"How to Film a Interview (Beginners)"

Hey guys, Ben Reed here bringing you guys another step-by-step tutorial. Today I'll be talking about proper interview techniques.
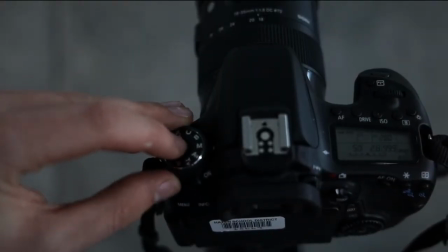[0:06]
So let's get started. First, make sure your camera is set to manual mode. For an interview, you'll want to blur out the background.
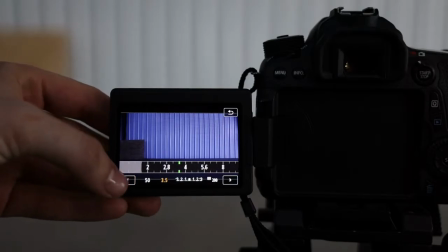[0:13]
So open up your aperture and set your f-stop to a low number like 1.8 or 2.8.
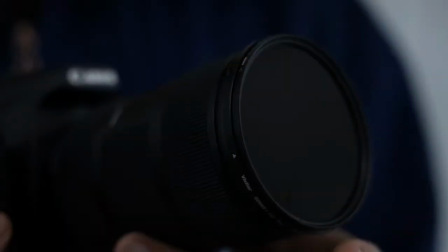[0:19]
Use your ISO to adjust the exposure. If you are outside, you may need to use an ND filter.
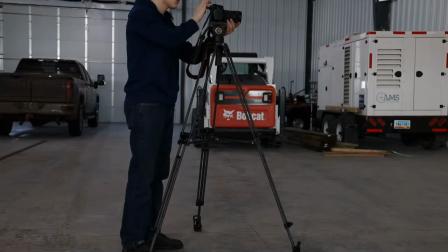[0:27]
You'll be using a tripod to film your interviews in this class. Make sure your camera is set to eye level so the camera is not looking up or down at the subject.
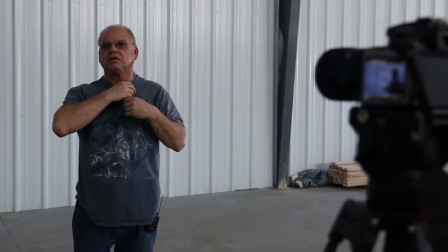[0:36]
Hide the lav mic under your subject shirt so the cable isn't visible to the viewer.
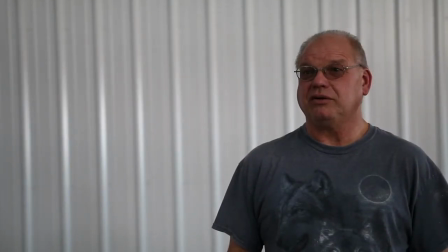[0:41]
Consider the background when filming your interview. In order to blur out the background, your subject will need to be at least 10 feet away from the wall,
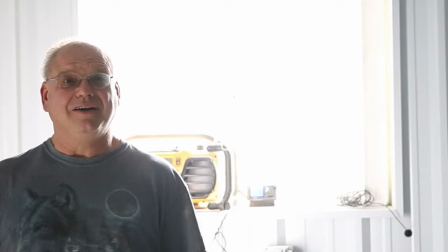[0:48]
avoiding having to stand in front of a window, door, or other light source.
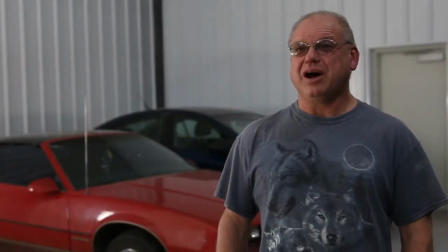[0:52]
Find a background that's interesting but won't distract the viewer from the person being interviewed.
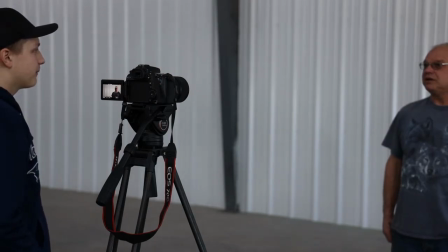[0:58]
Let's talk about positioning. You as an interviewer should stand next to your camera and ask the subject to face you, not the camera.
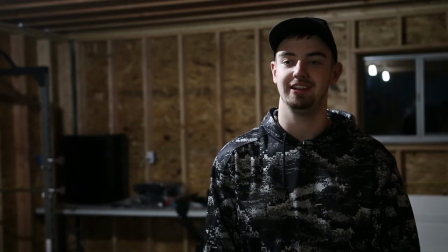[1:08]
Establish eye contact with your subject while they answer your questions. You may need to remind them not to look into the camera.
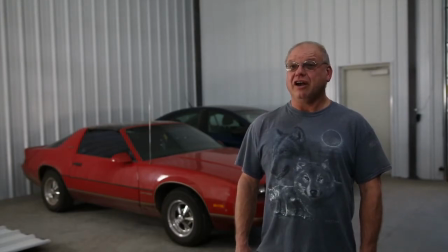[1:16]
Each interview is different. You may choose to use a waist up shot or a head and shoulder shot for your interview.
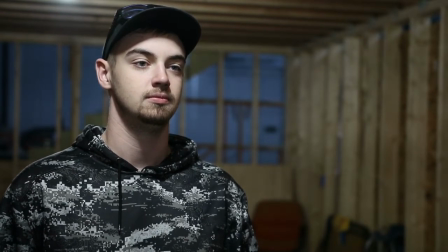[1:22]
Be sure to use the rule of thirds, regardless of how tight the interview shot is.
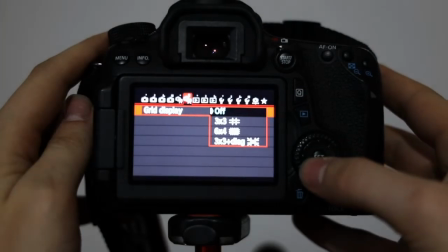[1:28]
Alright, so I'm just going to give you guys a quick overview on how rule of thirds work. First, turn on your 3x3 grid display.
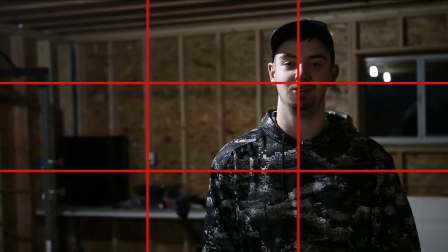[1:36]
When filming your subject, place the subject's nose on the top intersecting points of the grid.
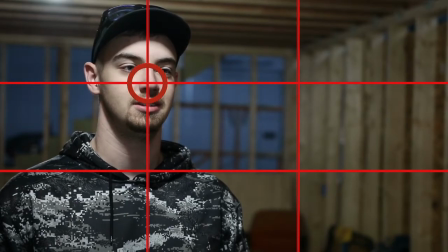[1:42]
You will choose an intersecting point based on which way the subject is looking. Now, I'd like to show you some examples of interview shots that were framed correctly and some that were not.
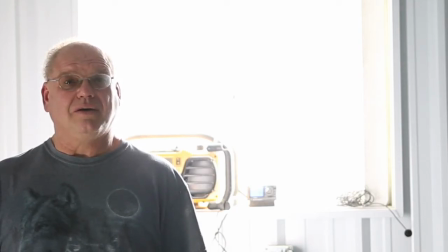[1:55]
Alright, we're going to start off with our worst shot. Remember, don't film your subject standing directly in front of a strong light source like a window or door. This will cause the background to be blown out. This shot also is not following the rule of thirds.
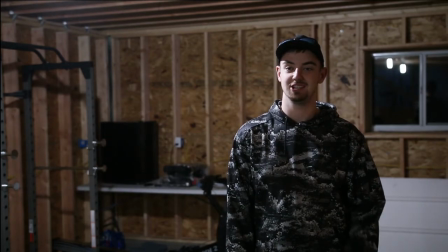[2:10]
Another tip is to make sure that the subject is lined up, preventing the subject from being too far off to the left and too far off to the right.
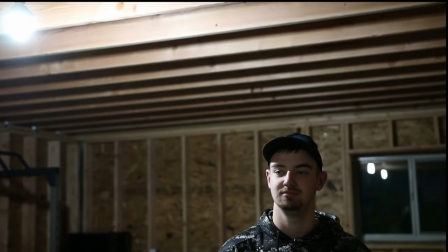[2:18]
If your subject is lined up perfect you shouldn't need to worry if you're shooting high or shooting too low like in this example.
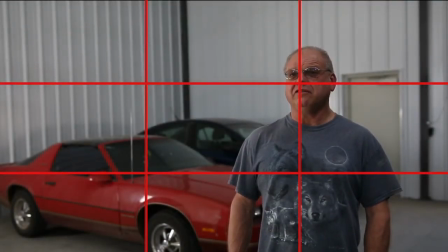[2:27]
Alright so this is the good interview shot. As you can see it looks a lot better. Everything is lined up and properly exposed. Thank you guys so much for watching. I hope you guys can use these tips to help you improve your interview techniques for the future and I'll see you guys later. Peace! Thank you.